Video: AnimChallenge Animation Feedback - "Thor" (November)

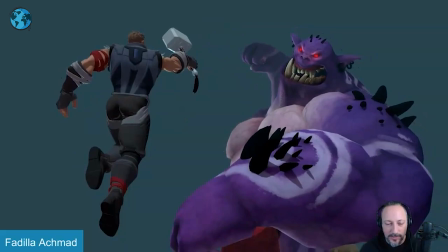899s
nice so there's i'm gonna turn on the sound here at this a specific thing that i wanted to talk
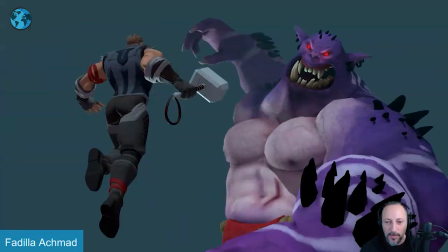904s
about here that i thought was really clever i should probably move my face a bit
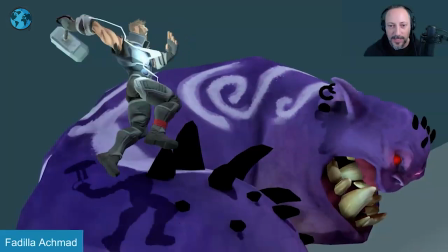909s
up here because of it i like this here where it hits
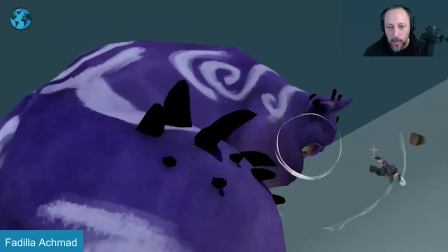914s
that tooth shoots that out and then
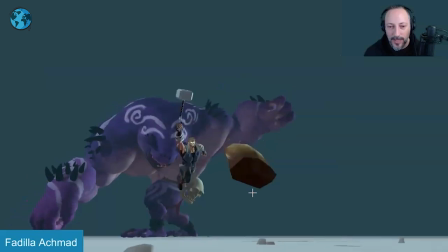919s
what happens is that this also darker color silhouette lands here and the eye does there's so much
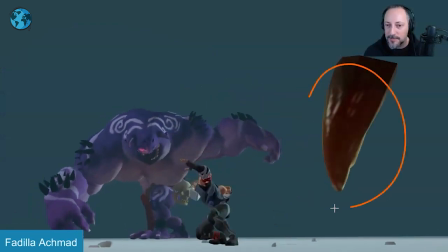927s
weight to this where i want to follow this and my eye rests here and then
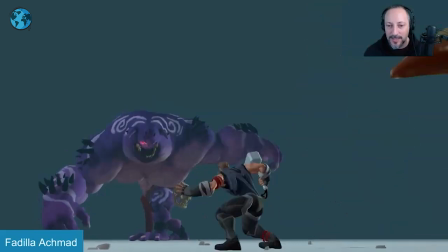933s
he slides in and occupies the same space i like that we go from well you know we're supposed to kind
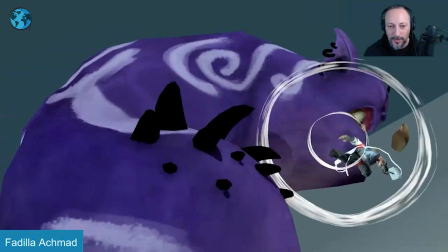938s
of somewhat look here and then he's also right there i thought that was a really clever leading the audience's eye to that spot for
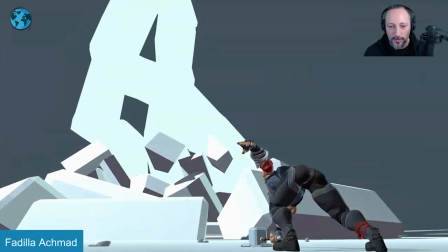946s
him to be and then you can do the rest i think that's pretty cool i wanted to point that out first because uh i like that uh animation wise
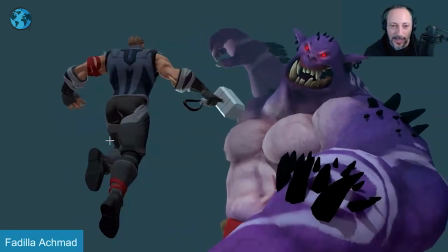953s
the little things i would potentially tweak like here maybe lead
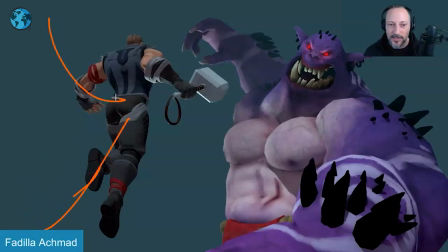957s
into that hold up even if it's a down or up whatever the original starting position
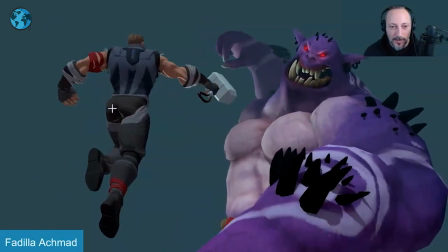962s
is but it feels a bit locked you got a lot of movement there in the shoulder
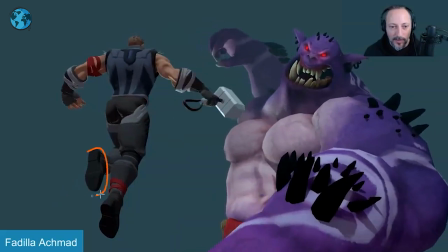967s
torso root area with the feet kind of locked so any
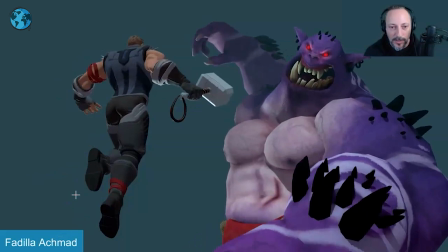972s
kind of continuing moving hold momentum of where he came from i think that would be kind of neat and especially if you have that that
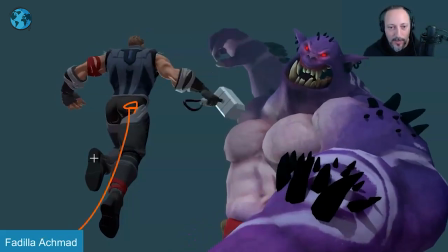980s
stop with that it could be i don't whatever to me feels like it will come up and then it could even be starting with you know off um
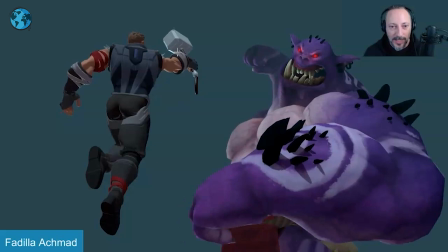988s
cut off here it's that low and it enters frame and holds that i would probably rotate that hammer out a bit for cleaner silhouette so it's a bit
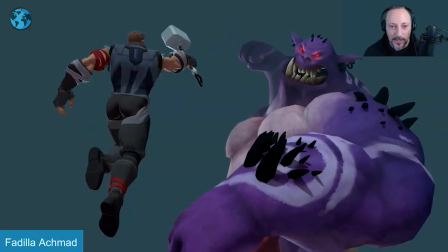997s
more no it's not there but imagine just like not stopping here for attention but just going a bit higher um and even potentially
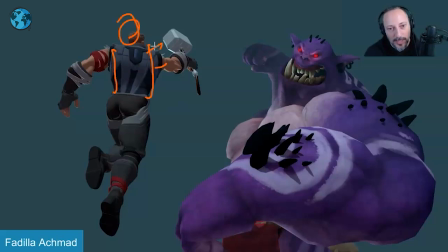1008s
i will curl that chest over just a bit more to bring that a bit higher it's basically you want a stronger line of action me personally i would have a bit of a bend throughout with that leg that leg come out this way so even if you want to stay here i mean
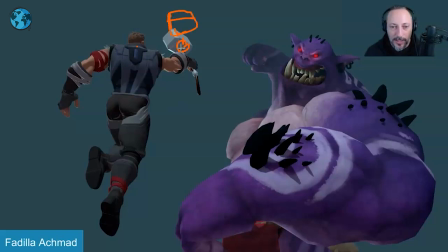1023s
for composition i would probably have that hammer run here ish and then that uh grip is here and then you can have just a tighter curl like i said here with that but it's a little bit higher again i can't really draw but it's horrible horrible if someone critiques something i can't draw
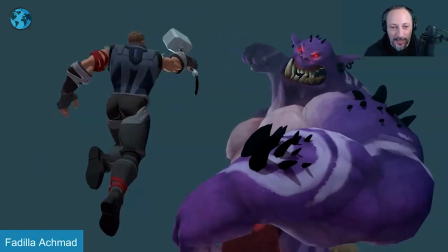1041s
but just that it feels a bit ik-ish ik feet not enough of a hole in that it feels kind of static same
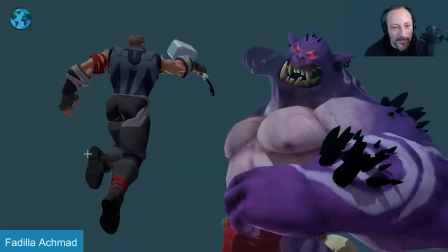1048s
thing here as you go down it just feels like there's a lot of movement there but not quite reacting enough to it also going down a fairly straight path with
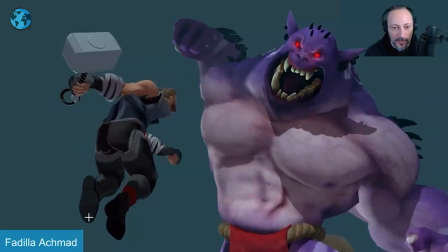1055s
no rotational change in the feet so watch out for any type of ik
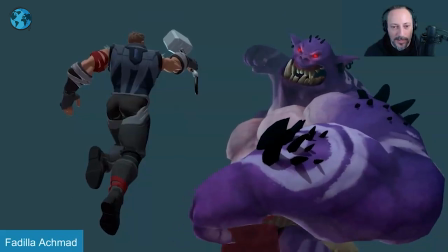1060s
looking movements there so to me it's mostly stuff
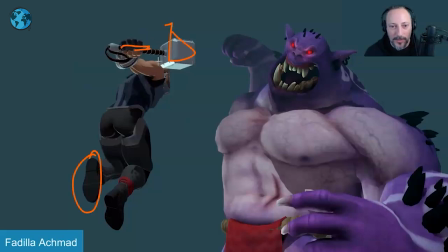1065s
like that where it's silhouette even this here being picky and bringing this higher so there's not not quite a tangent you are crossing over to that shoulder but it just kind
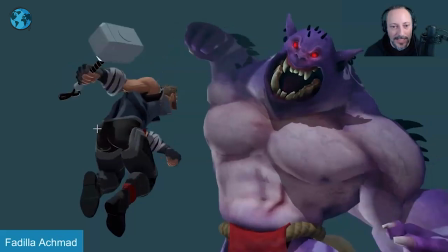1073s
of why not clear this up for a clean silhouette where it's minimum like this goes into that that's all cool into
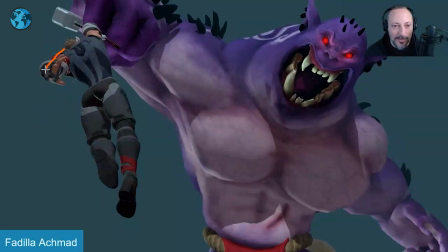1081s
this that i will probably bring that hand down a bit lower and even if you cross over into the back you would have a color silhouette but this just feels silhouette wise
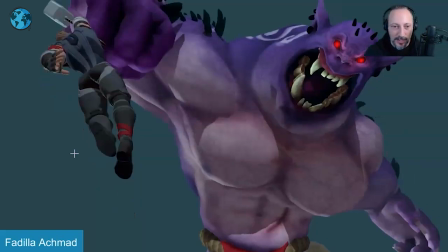1089s
a bit um a little stump there which is kind of we don't quite understand the structure of that arm like that feels better here and i know i'm going
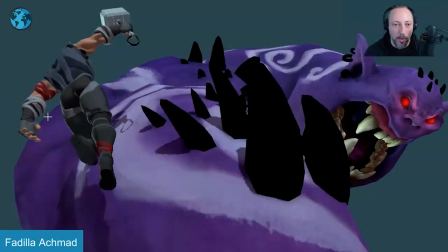1098s
you know with with in-betweens where it's we hold in this but still why not might as well go in there frame by frame
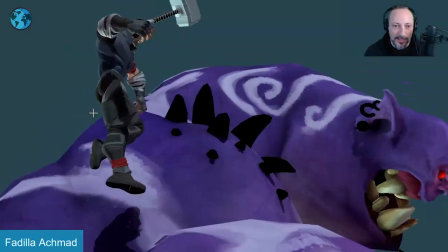1104s
and tweak things so it's a big cleaner and there seems to be
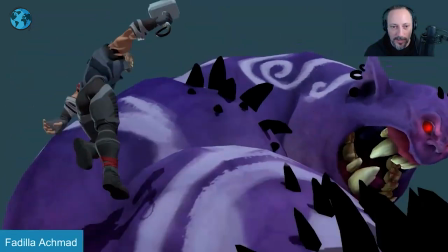1109s
a bit of a camera shake as this goes by
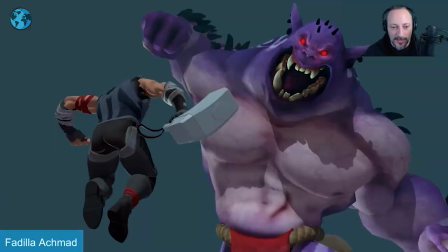1114s
that's you know cinematic a cinematic conceit there it's okay i
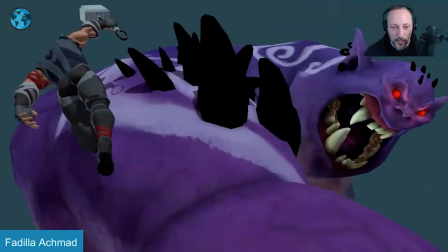1118s
was looking at the spacing felt the jittery but that is wrong so it could be something where i would potentially
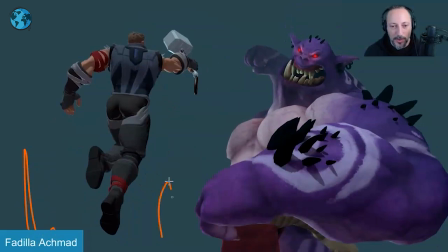1123s
add whatever you want to do with maybe some structures spiky structures or ruins or trees or
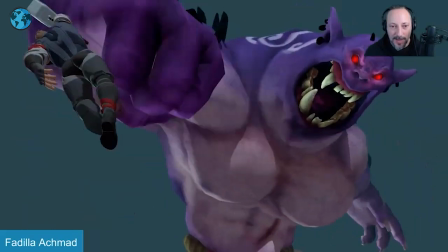1129s
clouds or whatever so that when this does happen that we understand we see the
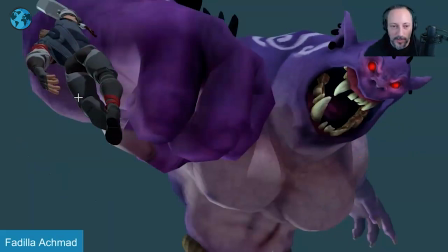1135s
rest in the frame move as well because of the shake so it's not just suddenly some jittery movement through there i think
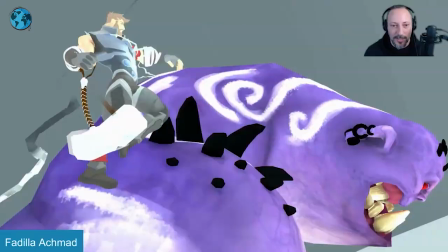1140s
that could really really help i do love that he goes and has a bit of a
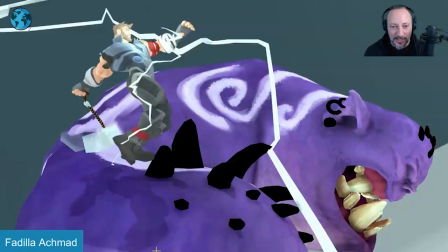1146s
treading here of the feet i think that's actually pretty cool i would just give it maybe a bit more of an arc just a bits.
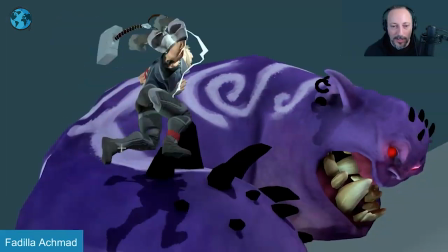1152s
I like that a little drag there, but maybe a bit of an arc. Again, for cleaner silhouette or kind of separating the legs a bit more.
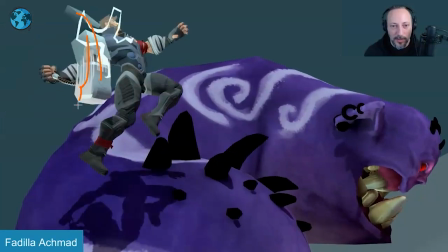1159s
Do like the swing here. That's all really cool. It's also cool to rate that. So you can do that.
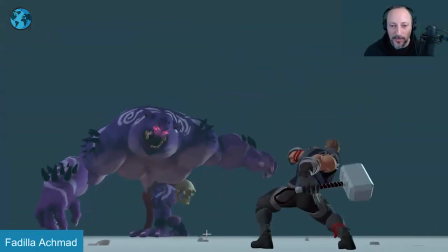1165s
Goes into this, which is really neat.
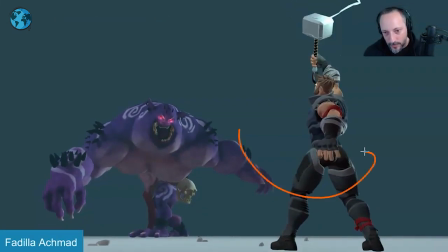1167s
And for this, it would be, again, pushing the silhouette where I would turn the whole thing globally just a bit more so that this arm is not right in front of me. Again, if you just squint your eye, you push seven in Maya, whatever, wherever you do this for a silhouette, you know, pushing that that arm would be there.
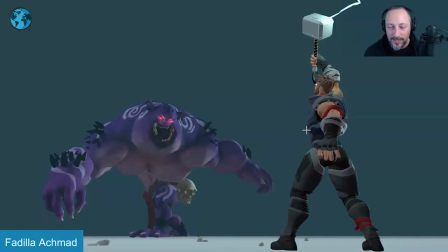1184s
Maybe that arm would be out there. So it's not all in front of the head. And even as we, you know, because we hold there for quite some time. But then as you go back, even this feels like, we're kind of losing that arm.
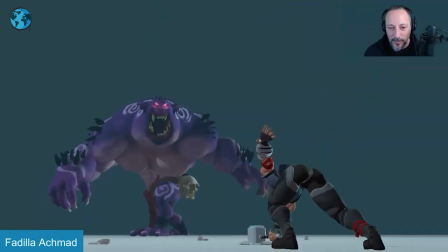1197s
It could even be, it's kind of like that IK stuck leg thing of, I don't want to move my leg, but it feels like you want to go with that.
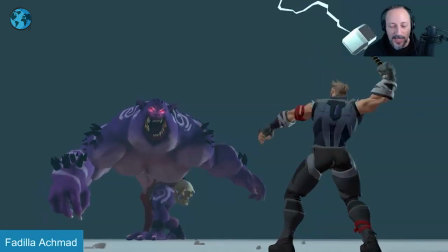1205s
Again, clean a silhouette, rotate the whole character around. and then potentially take a step back or a change in posture for this
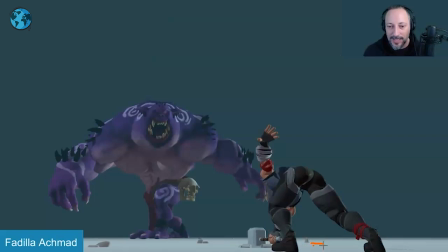1212s
so that you can again have a cleaner silhouette where maybe that leg is further back and it might still have that leg back here, but it would be something where we would see that arm in a cleaner silhouette versus the overlapping aspect of this.
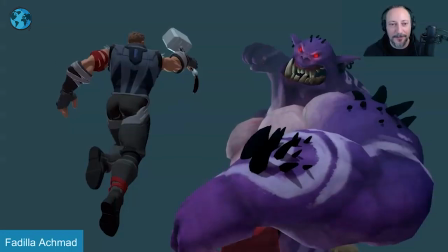1228s
And that's kind of that. Thank you. All right, let's watch this in full first.
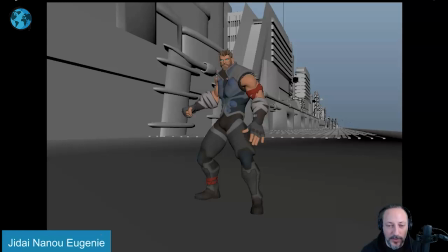1233s
There's no sound.
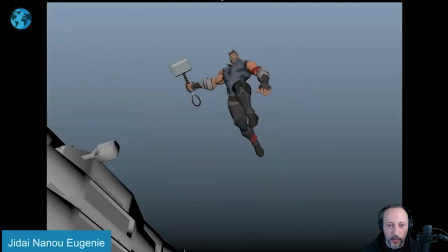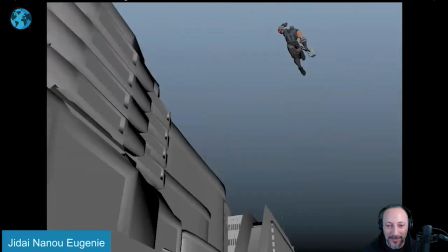1242s
that's my ridiculous dubbing of this super cool i really really like the idea
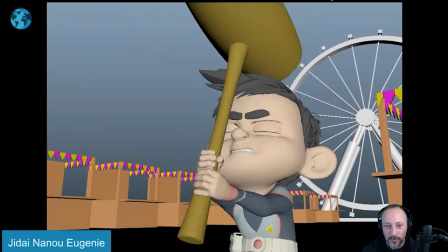1248s
of that switch right there i think that's super clever super cute and
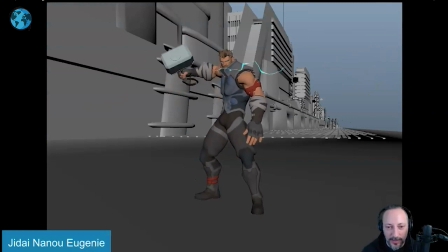1253s
i'm not it's really well done i already like that offset finger pose like you know the initial pose i think the only thing maybe getting rid of some of these elements kind of blends in a bit color wise but it's also very busy adding a lot of elements and tangents and things
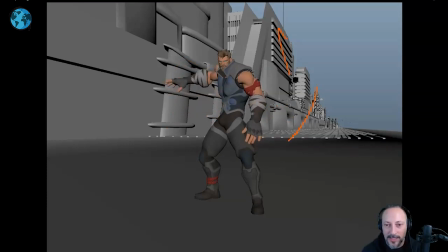1269s
so potentially simplifying and you could have that you know a bit more detail maybe through here and then maybe through here so that these lines kind of converge into pointing at this character i mean it's already very centered so it could even be a bit more in the thirds and then you have maybe that tapering here and maybe tapering here
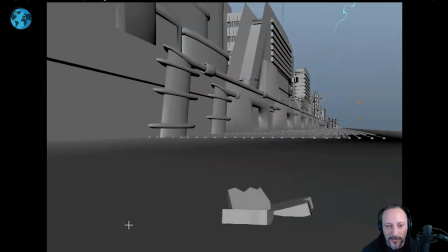1287s
that's a bit more in the thirds and like guiding lines to that character uh so you know simple thing there but it has good weight there you got a big move in that arm which i will probably have a little bit of rotation in the chest
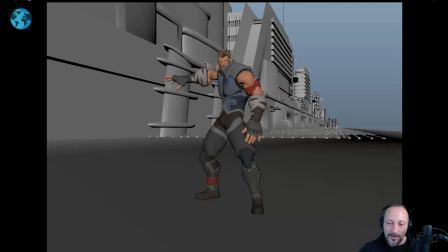1302s
down towards us so it's just you move that arm but it's a little bit of not as to crazy over there but just a little bit more so it doesn't feel like especially through here that it's so isolated in the shoulder in that arm because i see a movement up like as an inhale but
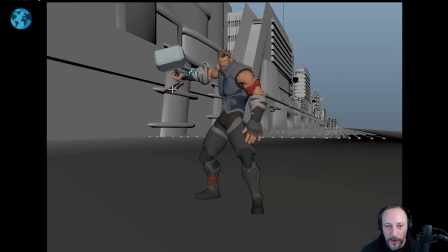1319s
maybe a bit more influence on that arm on the chest but you got that one frame thing got the drag there that's all cool influence there a bit of lightning all the way down to here that's super cool get a little bit of a change in the fingers as he moves around that's
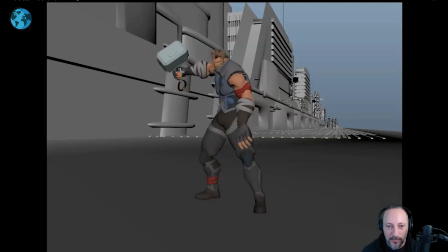1337s
all super cool it's ever so slightly ikeish here where that pivot is right there kind of rolls off those pixels right there where I would bring that build in and out into that. Just get a bit of a bit of an arc here swing there.
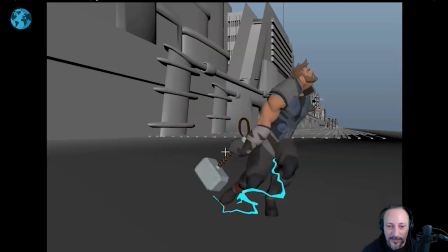1353s
Like all of this. You have any nice lines through that. It'll drag in the foot here. That's cool. And your foot roll gets a bit locked through there. Maybe a bit more compression that toe.
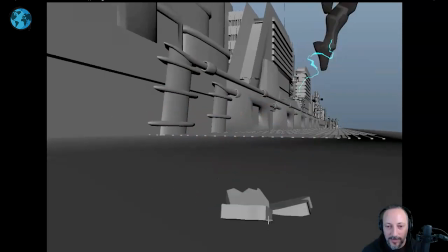1365s
Super picky stuff here. That's all cool. Love all the details through there.
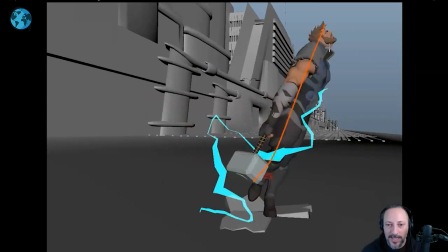1371s
you definitely have a nice full extension looking up there like that's nice offset
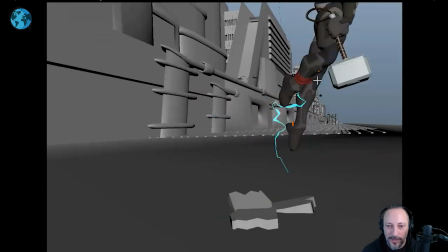1377s
uh tricky shape there where that's the enveloping there but it's all neat i would probably i'm so picky one frame tangent here just kind of free that up and again watches in real time right